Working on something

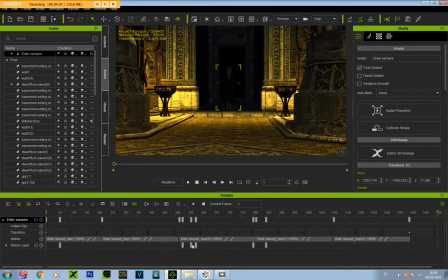246s
So as you can see here in the keyframes, I added those frames here, and those are also made so she walks up and down those tiny little stairs here. Well, stairs, you may say it's just a obstacle, and she doesn't walk down right away, as you can see.
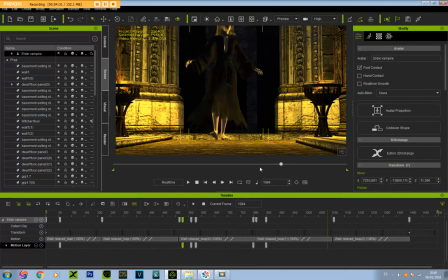270s
She actually kind of keeps walking in the air here,
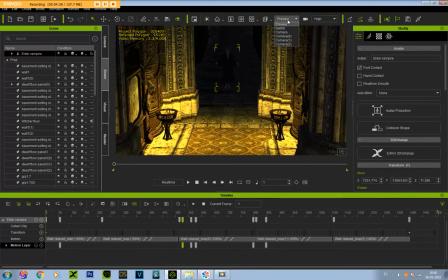275s
but you cannot appreciate that because it's when you activate the camera 2, it's just up top here, and
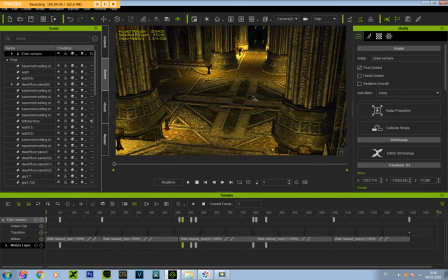285s
yeah, you don't see anything, and that's the point. The point and the idea behind all this is because I wanted a far view when she walks in, because I made a couple of views where it's just on the ground behind in front of her, I
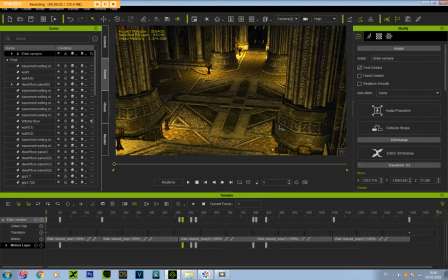300s
wanted a view on top, so to showcase the size and hugeness of this place and stuff.
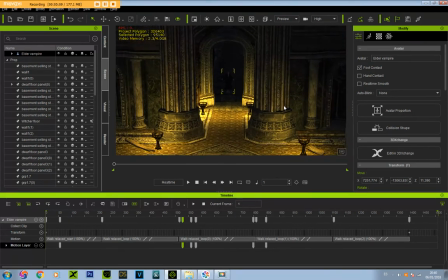305s
Let's take a look how this place looks. So we zoom out of this and we have the cathedral, as I call it.
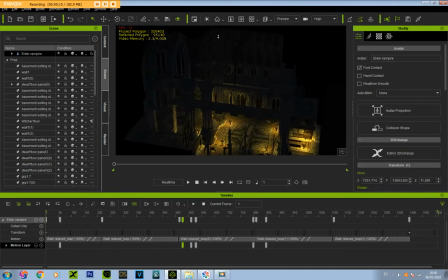314s
It is a Gothic cathedral style. You can see that on the types of architecture around here, and those here, the arrows. And yeah, and the cathedral doesn't look very Christian though.
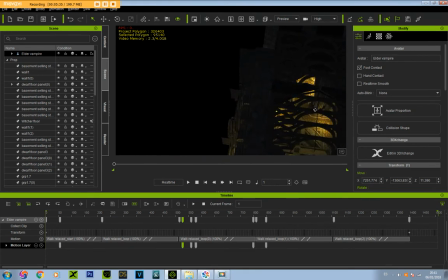334s
It has a cross into it, yes, but you can barely notice this cross here.
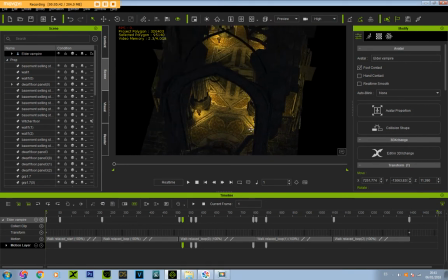339s
And there's no other cross. There's not even a place here where you're supposed to put something to pray, and there's no seats and anything.
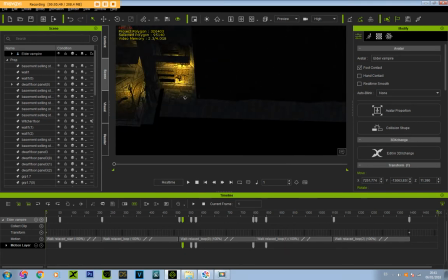346s
So it's more a temple than a cathedral. And I had this model of the cathedral.
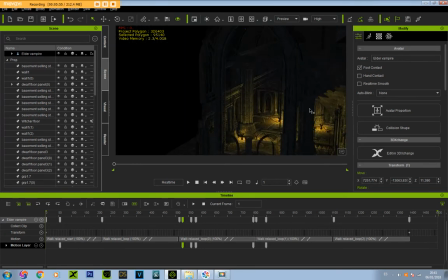353s
It had no normal maps, so I created normal maps for them so it looks sharper. And all the surroundings here, I put them together like pieces. So many of them you can select by yourself, as you can see.
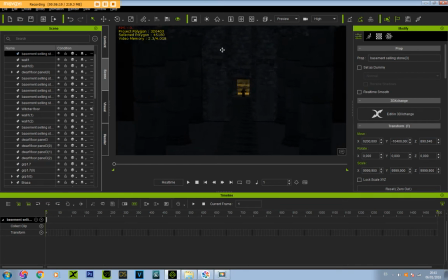366s
You can hide this. And here was the main entrance way here, where she opened a secret door was in front. Well, it wasn't that secret, but she opened the door to enter this place, this temple.
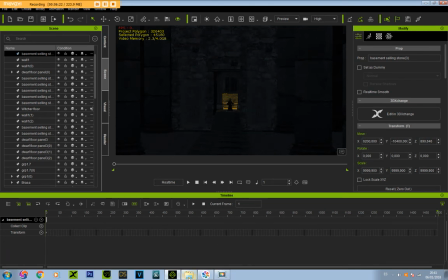379s
And there was kind of a hidden pedestal who had
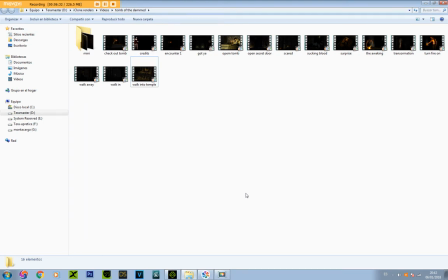388s
how you say that, a lever you can to open it. I cannot explain myself so good, but I can show you. So let's take a look. They walk into the temple and open secret door.
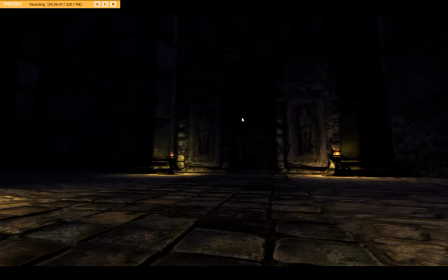405s
That's the point. Just take a look. We have two camera views in this scene here. We have one far camera when you see her approaching, and one who's a little bit near but in the same angle, but the angle is more straight to the door, so you can see the door and what appears on the side.
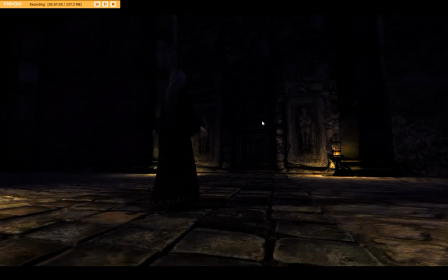423s
So she walks in a bit faster than before, still with her hands up like that, so casually walking, weirdly vampirish walking. So all those pieces here are different pieces I just put together and make them big,
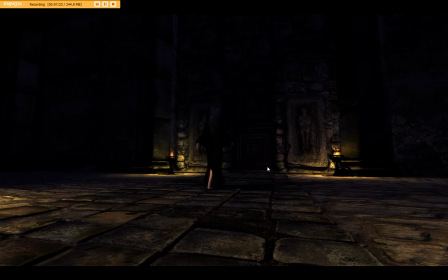440s
as well as those here to make it look huge, as well as the floor are different pieces I put there. This is just this is a floor who has geometry, and this one is just a plane with texture, and you can see that actually.
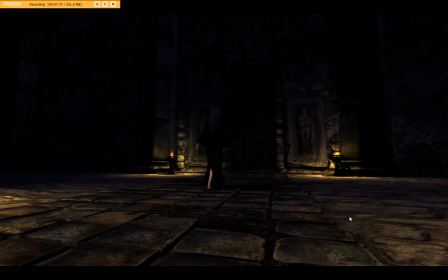453s
I applied some normal maps on this, but the floor is not perfect, but it does the work.
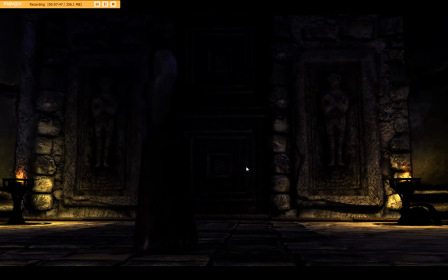464s
This part here I see in front of you, those are actually they should be part of a floor, of a dwarven floor, but I put two pieces of floor together and make a doorway out of them. It actually works. So as you can see, what she does here right now is an animation from Heidi.
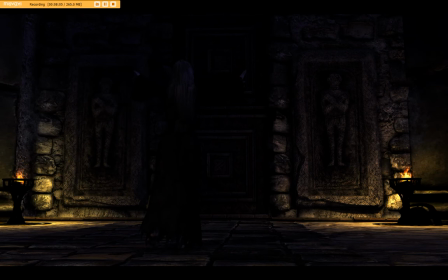484s
It was called "Open the Curtains," and that's what she does. She opens the curtains.
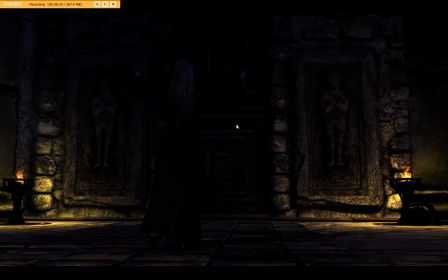488s
Does look, but for me, what she does here is make some kind of spell where she reveals the secret pedestal. Take a look. There we go. No special physics. I mean particle and anything. It's just there.
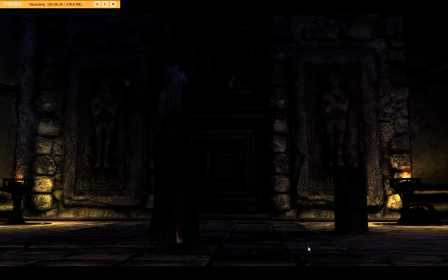506s
I needed to. Those models had no. They had no normal maps. This model in front not, and this one either. So I had to make the normal maps, but they weren't difficult at all. Thanks to the NVIDIA tools, it's very easy to make a normal map,
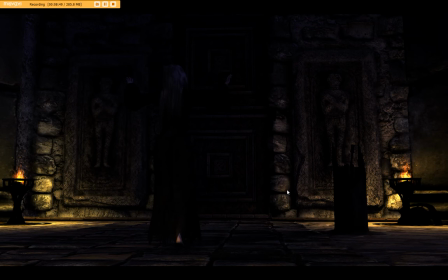525s
and you only have to adjust some things in order to not make the normal maps too strong or too less strong. Because a normal map implies kind of a deformation as well. So she goes back into position, as you can see,
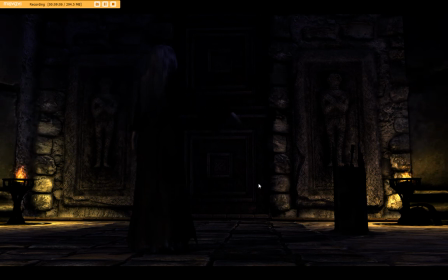543s
and now from this point on here I move the hands, and the hands were made in keyframe mode. I animate them one by one in keyframe because I wanted to make the animation fluid.
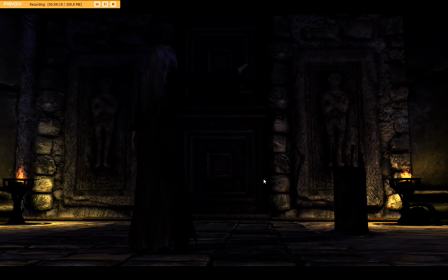556s
So she stays in her position, and I don't wanted to put an transaction animation there because I had none first, and second it wouldn't be good, so I made it like this. So as you can see, as she pulls the lever,
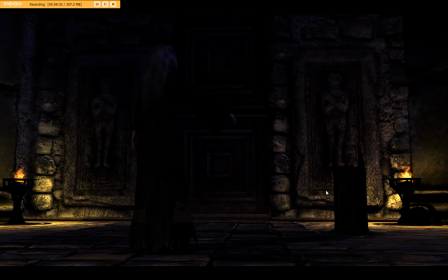570s
at the same time the particle in front will hide it underneath the door of the poof, it's called like that, appears. I made the particle less noticeable and changed the size and direction, so it's just the size a little bit bigger than the door underneath it.
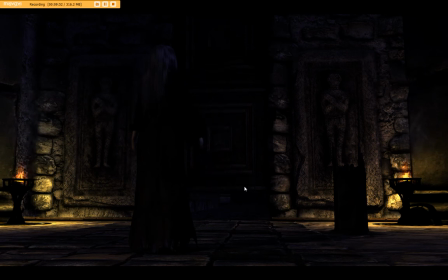589s
And just turn it on for a second, and now the door is gradually open in front of her, revealing the passageway.
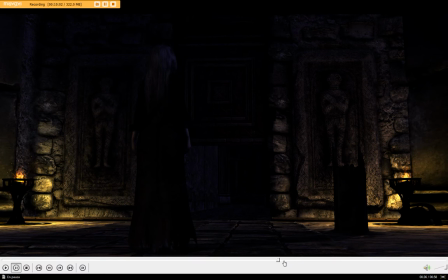599s
In this actual animations in the round, I have the EVL map. I have called Moon,
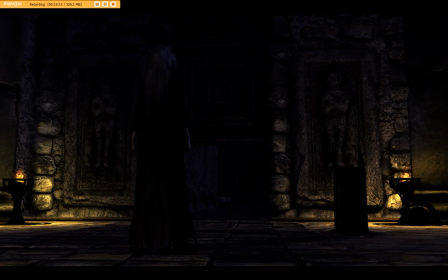609s
Night of Moon or something like that, and that image-based lighting on, and it makes it like. Also, I have to the scale. Put the scale of the EBL up to 1000, so it covers all the scenery,
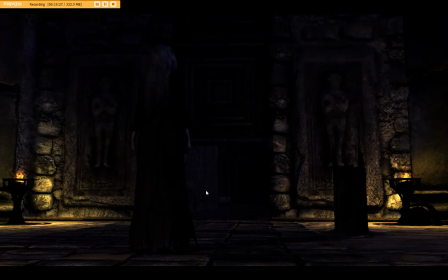625s
and it's a light blue effect who gives the darkness. It reveals the darkness. I got the most effects I have on here is EBL, HDR,
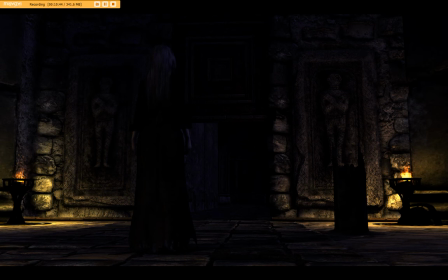642s
ambient occlusion. I have almost every effect necessary on. I have the I call that the fog, who puts a dark fog all around the place on.
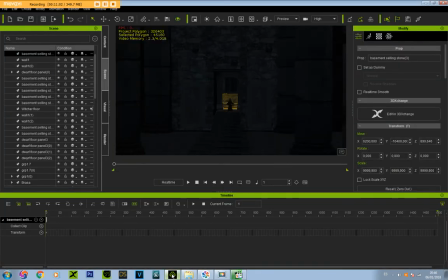660s
Well, actually I can show you that here in our visuals. Our email is out right now. The fog, we should have them on, the ambient occlusion, and the shadows we have them 2000 on,
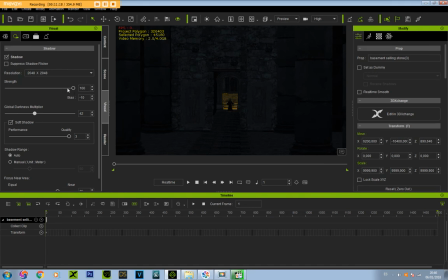674s
and have the shadow on quality 3, the shadow in nights form on maximum on here, and of course we have the global illumination on. The global illumination is actually very useful if you
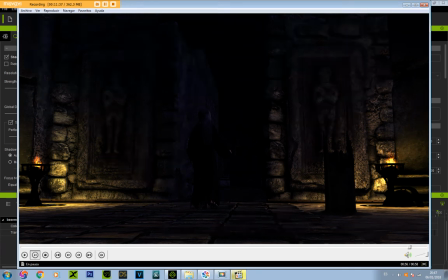695s
want the scenery to be more darker than normal and the light really to shine in there. Then the global illumination is just great. It makes the place really creepy and dark.
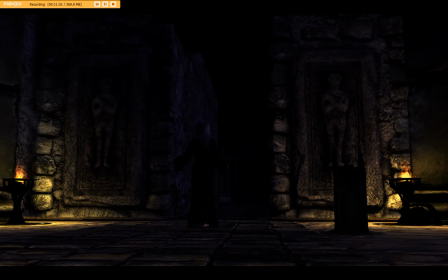707s
You don't even need to illuminate any geometry with it. It's enough that you turn the global illumination on and it looks very dark.
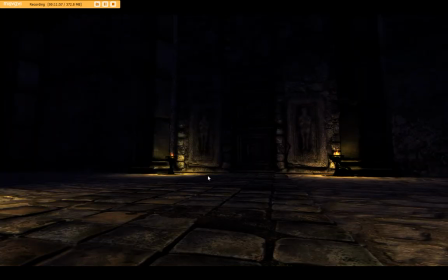717s
So it's a good effect, as I can see here.
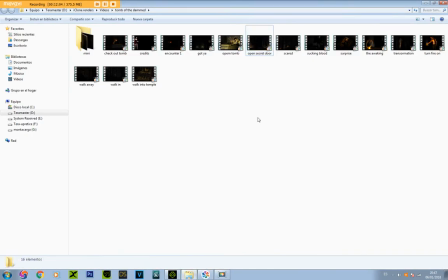721s
So that is this, and yeah, as you can see we got some scenes here. I'm sure you wanted to see more. The only one I'm gonna show you is the one I called Turn the Fire On.